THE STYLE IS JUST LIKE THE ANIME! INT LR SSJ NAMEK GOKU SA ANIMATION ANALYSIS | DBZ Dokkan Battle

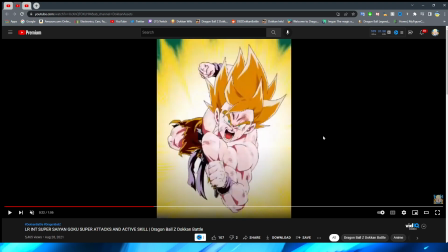[24:16]
which is nice now you do get a very sharp transition into this pose for goku right here this is a very
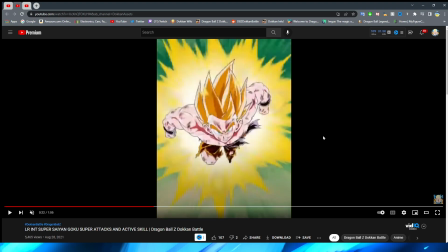[24:24]
quick one right there is basically no in between no cuts no flashes on this um i'm curious to see how does this look in the full-time speed actually let me see
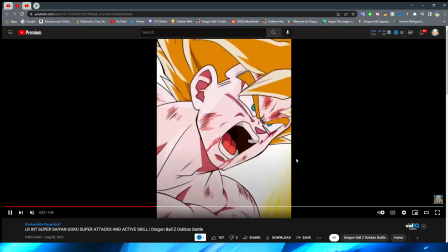[24:32]
because i've actually not have i noticed that before oh okay so
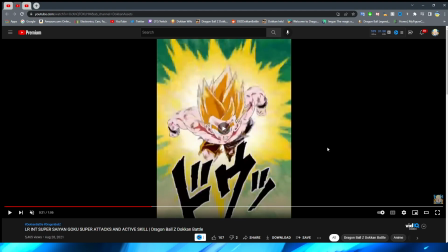[24:38]
i guess it's just because you don't really notice it because it transitions into this nice
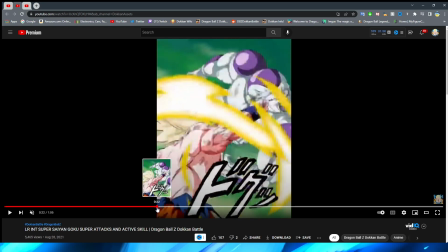[24:42]
wraparound shot again funny enough this looks almost the same giant
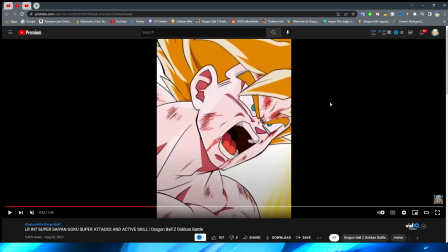[24:48]
fist there this looks almost the same as the shot that we were talking about before it takes the same perspective and the same camera angle but this is definitely a little bit of a different asset from before very interesting that they
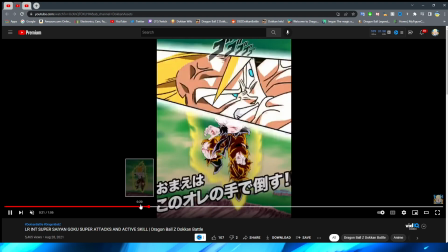[25:00]
take that sort of same angle I guess it makes sense in the context of the attack but still very interesting right so we have Goku transition in
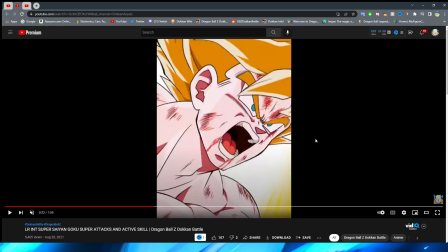[25:08]
to the punch here and this is actually a really cool way to do this with the giant fist on screen so of course they have Goku's face focused but
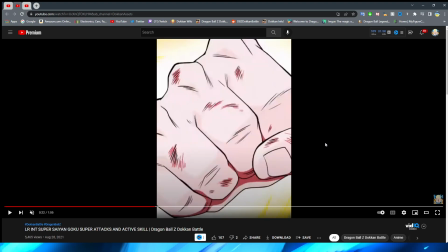[25:16]
then right they cut to just the fist on screen which of course out of context this looks kind of funny and ironically enough this
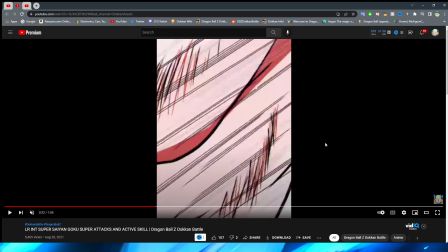[25:23]
asset is super high quality however what this of course kind of tricks your brain into thinking is that you're moving past Goku's face right as he's getting ready for the
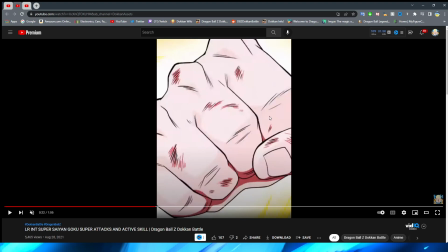[25:32]
punch you're moving past it you're going right against his fist and then you're moving past his fist past his arms biceps shoulder and
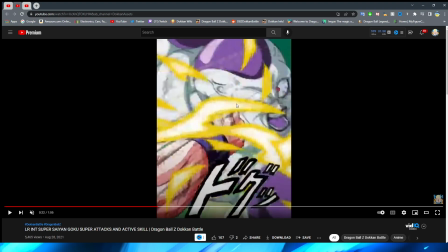[25:41]
into seeing the impact against Frieza with a very nice spurt of ki there as
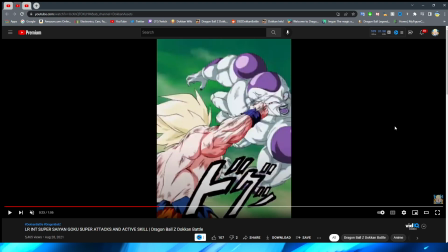[25:46]
well so that is a super cool way to do perspective and i believe there is a specific animation technique again i'm not a you know normal anime animation expert right but um i believe that is a specific animation
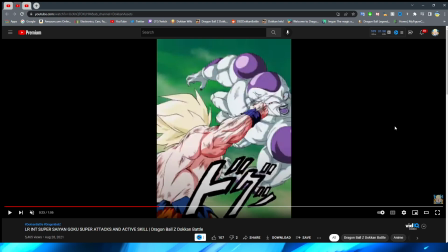[26:01]
technique where they do that to sort of give you that tricked perspective right by making look at certain parts of the um scene that normally would seem kind of weird out of context right like literally with just the fist on the screen this animation feels a lot more like they're going for a
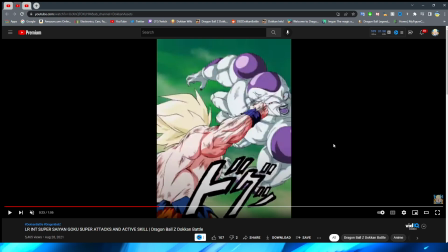[26:18]
very anime-esque adaptation of this super right where i feel like a lot of the other super attacks of lesser units look more like oh this is a super attack from a mobile game right and they're not really trying to take into account these more i don't know if you would call them
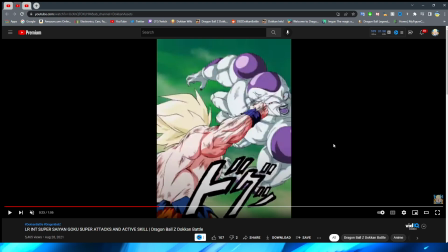[26:36]
advanced animation techniques again not an expert so don't quote me on that but these things that I see more commonly in anime in cartoons right to give these big scenes a lot more oomph I feel like I see a lot more in these heavy hitting essays and these essays that are a lot
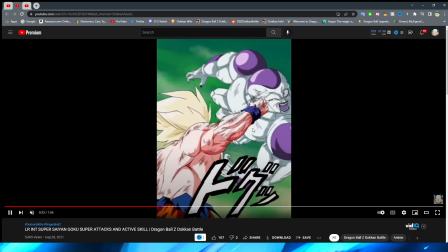[26:52]
better than ones of lesser quality so of course we have the impact here this is interesting um that they kind of zoom in on the fist here right of course when it makes impact it's zoomed in with the key exploding out but you have the it almost kind of reminds me of like
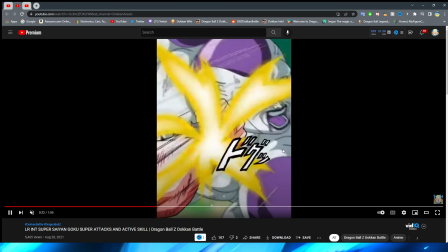[27:08]
uh the you know those clips on youtube you see of like bollywood movies with the crazy editing with like the right when something like super
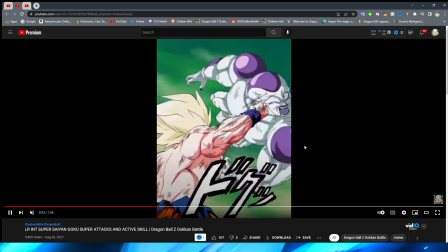[27:16]
basic happens that's kind of what this reminds me of but obviously in practice it looks very good for this animation for sure we then have a cut to
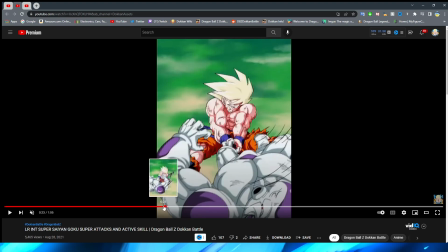[27:24]
goku grabbing frieza here now this is a little bit unfortunate because again you know what i'm going to say already this is sort of a testament
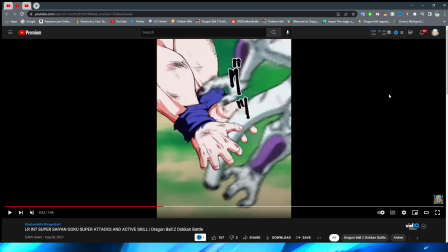[27:32]
to how stinky the sprites are obviously the perspective is a little bit weird here and of course the size comparison between these two is way off right goku is a lot bigger than frieza here and the tail should be a lot bigger than that one interesting thing to note here though is that his arms are
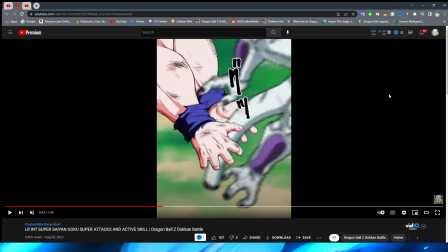[27:48]
absolutely humongous my man rocking those tree trunk arms my gosh very fitting though of course for super same